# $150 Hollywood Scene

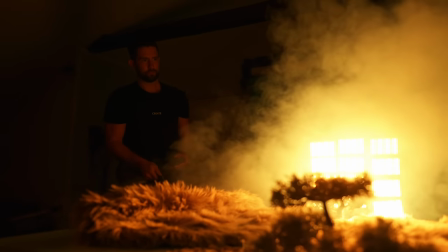As soon as you have some blur, that will make everything looks smaller.
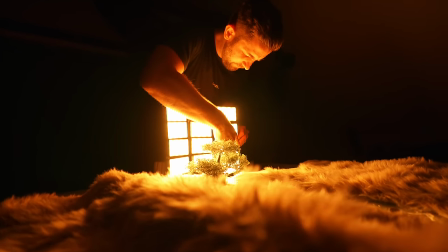Interesting. This slider, you didn't use that? Yeah, usually I use this, but for this shot,
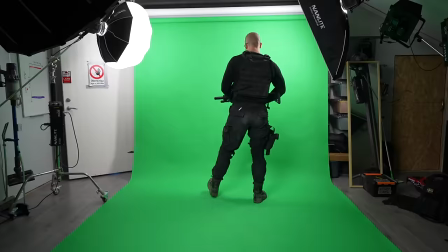because we're gonna composite you inside the frame and For the parallax effect to be as good as possible.
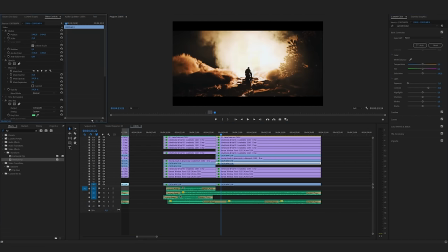I think we're gonna do a digital pushing for this one All right, is it because it's easier to do the composite then? Yeah, it's easier and also it looks more realistic and It's better In some cases sweet the entire shot that was like four minutes. Yeah, and now we're done now. We don't need this anymore Well, I'm gonna keep this for other projects.
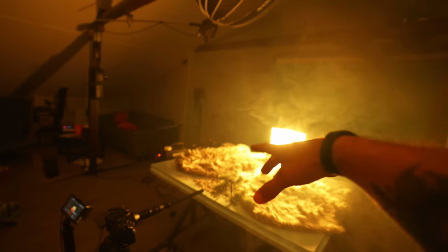Being able to use something like this, as simple as you as did, you rig this up in like 10 minutes and then you were done to be able to get this kind of look. I think that that is super cool. Is it Rival's outfit now? Yup. Whoop.
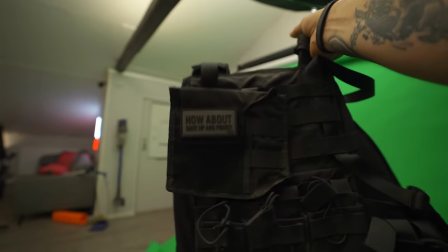Look at these, the good old Rival's clothes. I haven't used these in over a year, I think, and I haven't washed them since. It's like dust and dirt. But this is gonna be a perfect occasion to bring back the suit.
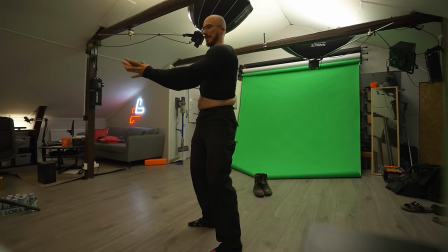Yeah! Tada! You know how long it took for me to realize that you can actually strap these from the front?
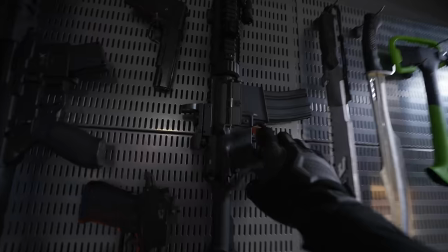It's been like one and a half year. The gun. And this bad boy. I feel like everything is coming back to me right now. My name is Peter. Peter Lindgren.
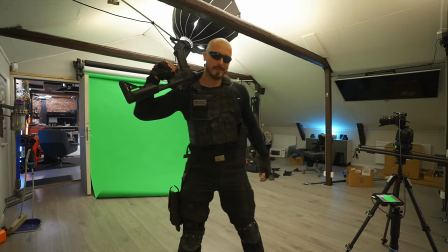I definitely feel bad ass.
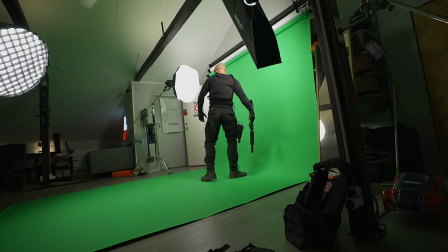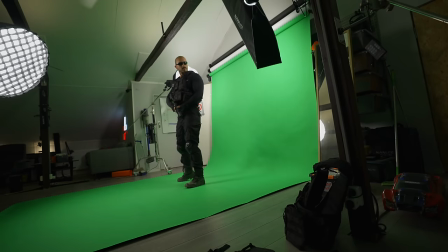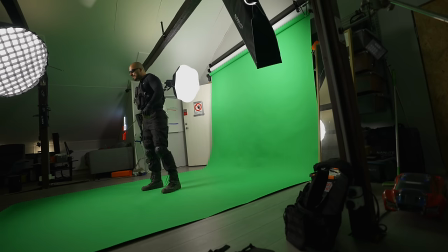Yeah,
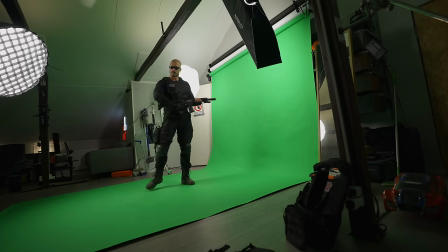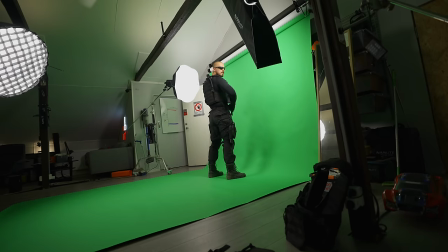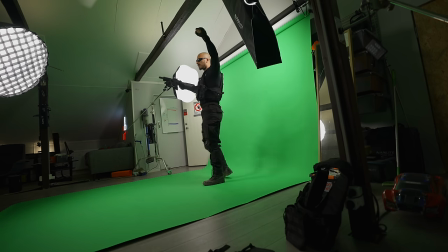I think it's going to look great. So you're keying out the green background now. Yeah, it looks good. Always a challenge to get clean, but this looks very solid. It's been a long time since anyone called me solid. So I'm going to suck it up. That guy, huh?
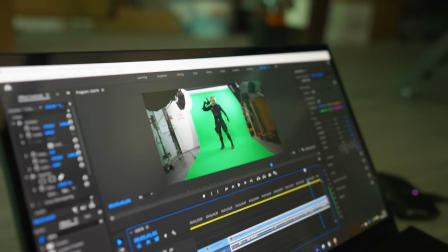Should be in Hollywood, am I right? Of course, man.
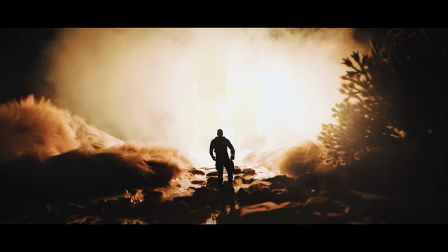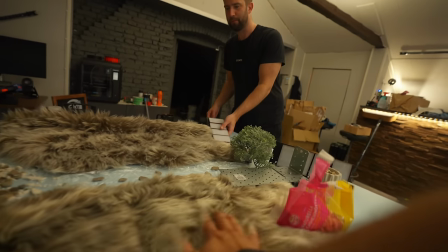It's going to be sad to see this set leave in a way because I think it's so cool. Yeah.
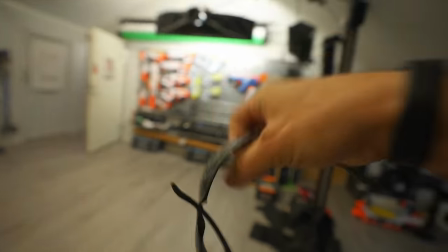This is going to be the last time that I use Arrival's glasses, we're going to put them to rest.
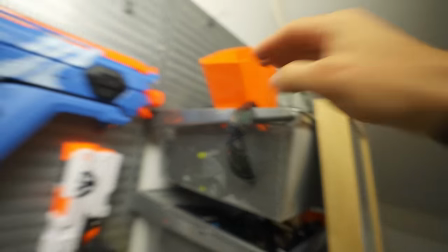Let me put them right here. Nah, I'm just kidding. I'm probably going to use it again. How's the feeling, my dude? Was it a good time? Yeah, it was a good time. Sweet. I had a good time too.
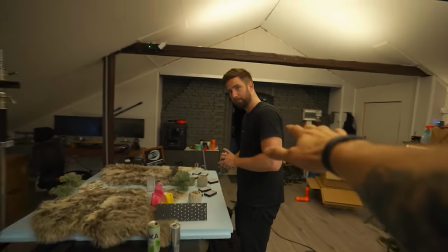Thank you for coming over. I will see you on Instagram. Yeah, I will see you on YouTube.
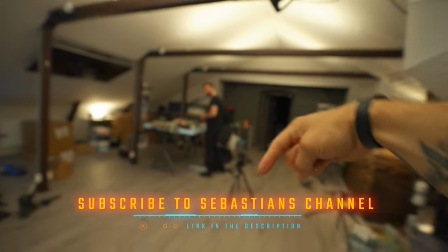Yeah, definitely subscribe. Take care